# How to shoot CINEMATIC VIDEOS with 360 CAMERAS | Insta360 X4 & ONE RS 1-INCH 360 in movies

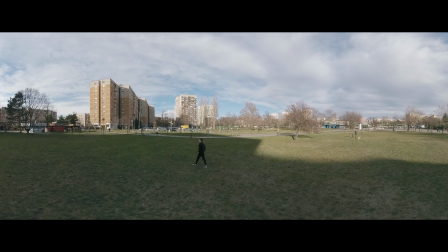Whether shooting landscapes, the footage appears impressively wide, and maybe no one will ever realize that it's a 360 raw material.
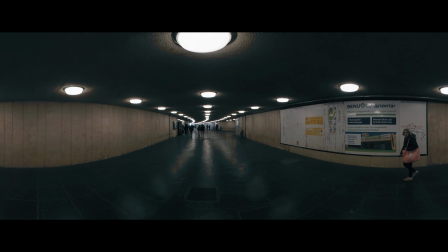However, if needed, I could use reframe plugins to get rid of the curves near the edges.
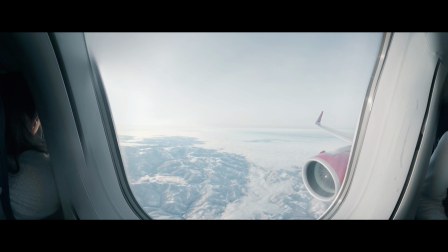This is especially recommended for close-ups like in this airplane footage.
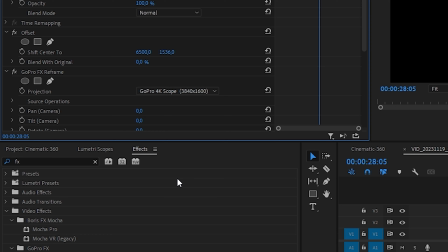I apply GoPro Reframe plugin, configuring a widescreen output and experimenting with framing and distortion settings. And essentially this is how we can achieve a naturally wide field of view with or without using reframe plugins, and of course without having to shoot with anamorphic lenses. But now let's see another crucial aspect: cinematic camera movements.
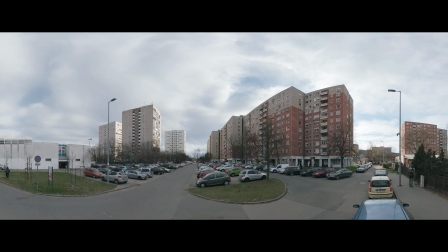In movies we see smooth and intentional camera movements such as dolly shots or pans for cinematic fluidity.
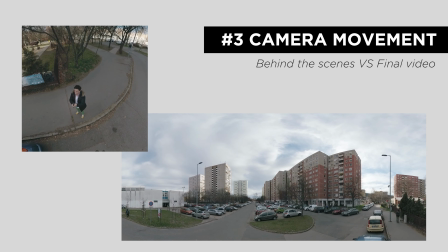When recording in 360 using Insta360 flow state stabilization, we can effortlessly replicate such movements with just a selfie stick.
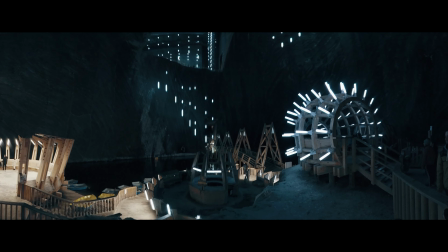Even with low frame rates, we have the capability to imitate smooth slow motion sequences.
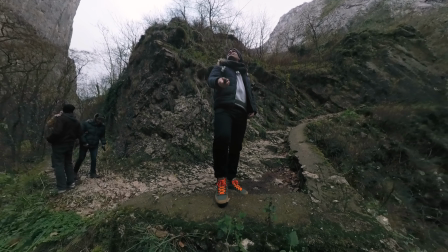It only requires a bit of practice,
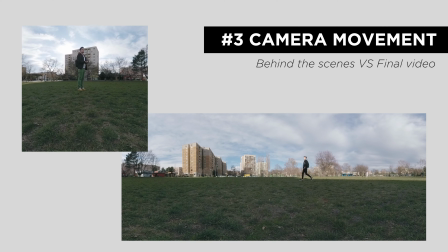and soon enough we can master the art of creating stunning cinematic camera movements like tracking, panning, tilting or dolly moves.
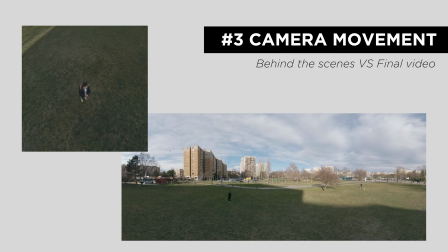And doesn't matter if we shoot with standard frame rates, we can still achieve slow motion-like shots with smooth and slow camera movements.
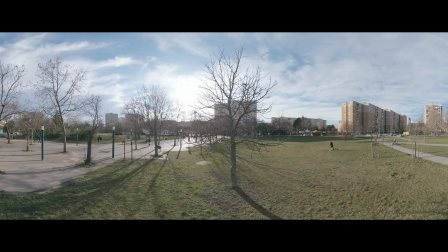Or we can even track objects like a pro without having to use an overkill setup on the spot. And here comes another important aspect, talking about frame rates. With Insta360 cameras, we have the flexibility to manually set them for the project, keeping it low, like 24 FPS for a more traditional cinematic feel.
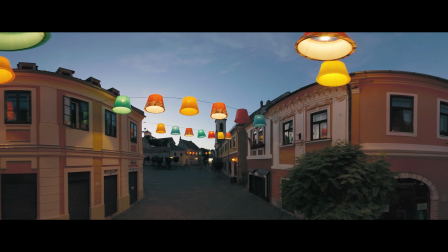Shooting with lower frame rates can be advantageous, especially in low light conditions,
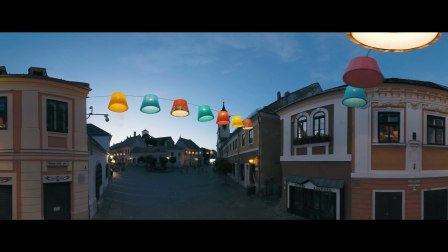allowing us to set lower shutter speeds in case we want to keep the 180-degree shutter rule,
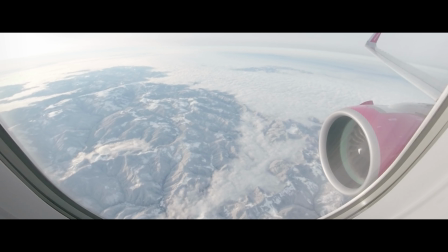while filming at 24 FPS will give us a lovely cinematic appearance even in daytime shots.
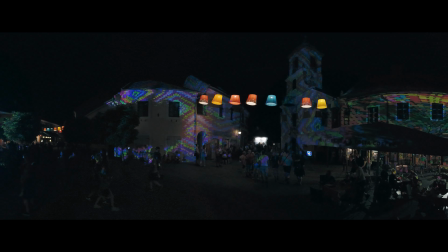Maintaining lower frame rates is also important to keep our video in the highest resolution possible,
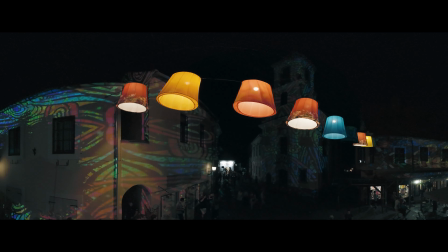while we can still get nice smooth camera movements as mentioned before. And don't forget to talk about colors and color grading, a significant component in creating a cinematic look. Consistent color grading can evoke a specific atmosphere, while often a muted or teal and orange color palette is used in movies.
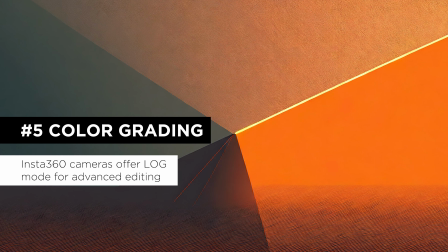Shooting in log mode enables us to achieve a wider dynamic range, lower in-camera contrast and muted colors.
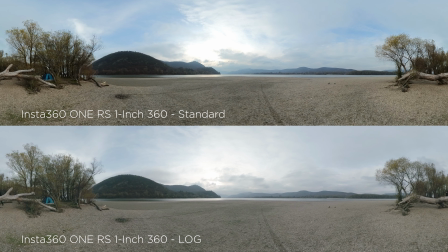And these elements help us in color grading and contribute to a cinematic look.
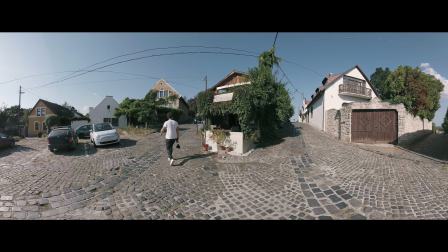Sometimes the slightly washed out and undersaturated image looks appealing straight out of the camera, but of course we have the freedom to create our own style and a custom look.
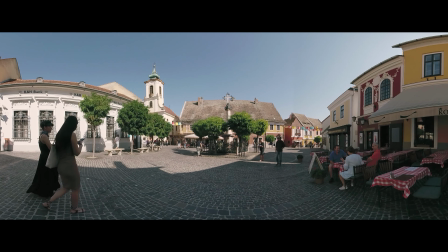During shooting I prefer manual exposure, controlling the ISO and shutter speed depending on the scene.
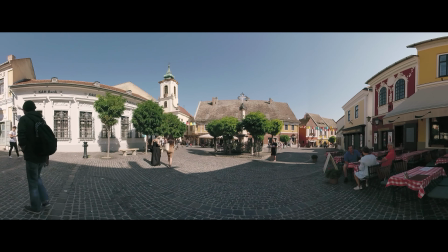This also grants me the flexibility to intentionally over or underexpose the shot.
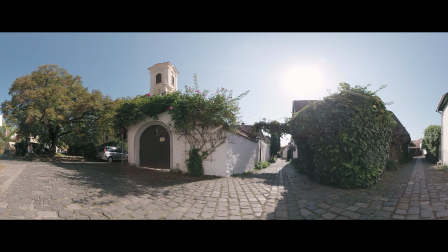Additionally, it helps in avoiding noise in the image, making color grading a smoother process. Now, having covered aspect ratio, framing and composition, camera movements, frame rates and color grading, there are only a couple of aspects left in our cinematic toolbox. One of them is storytelling pacing, which more or less stands independent of our camera choice.
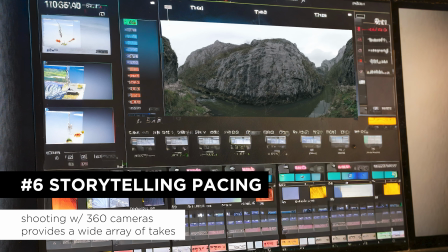Or does it? Certainly we must pay attention to the rhythm of our edits and the pacing of our shots to create a narrative flow. To afford ourselves enough flexibility during editing, we need to be prepared during shooting.
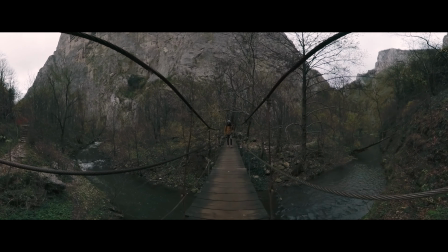As shooting with 360 cameras can be really quick and easy, I often record the same clip with identical camera movements at different paces.
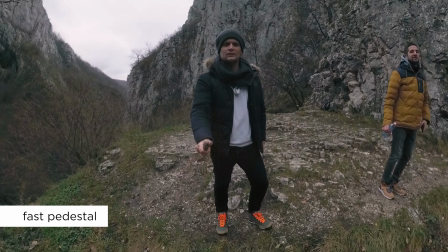For example, I might capture a faster and slower take, sometimes without even stopping recording between them,
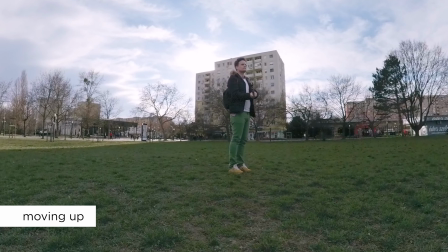simply repeating the same action with minor variations. Additionally, I commonly record the same movement in both directions.
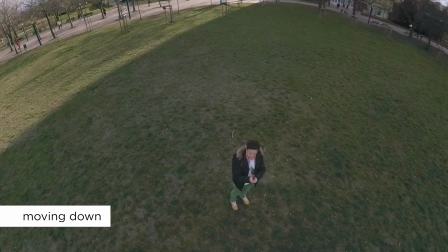The outcome is multiple versions of the exact same take, giving me the freedom to choose the most fitting one during editing.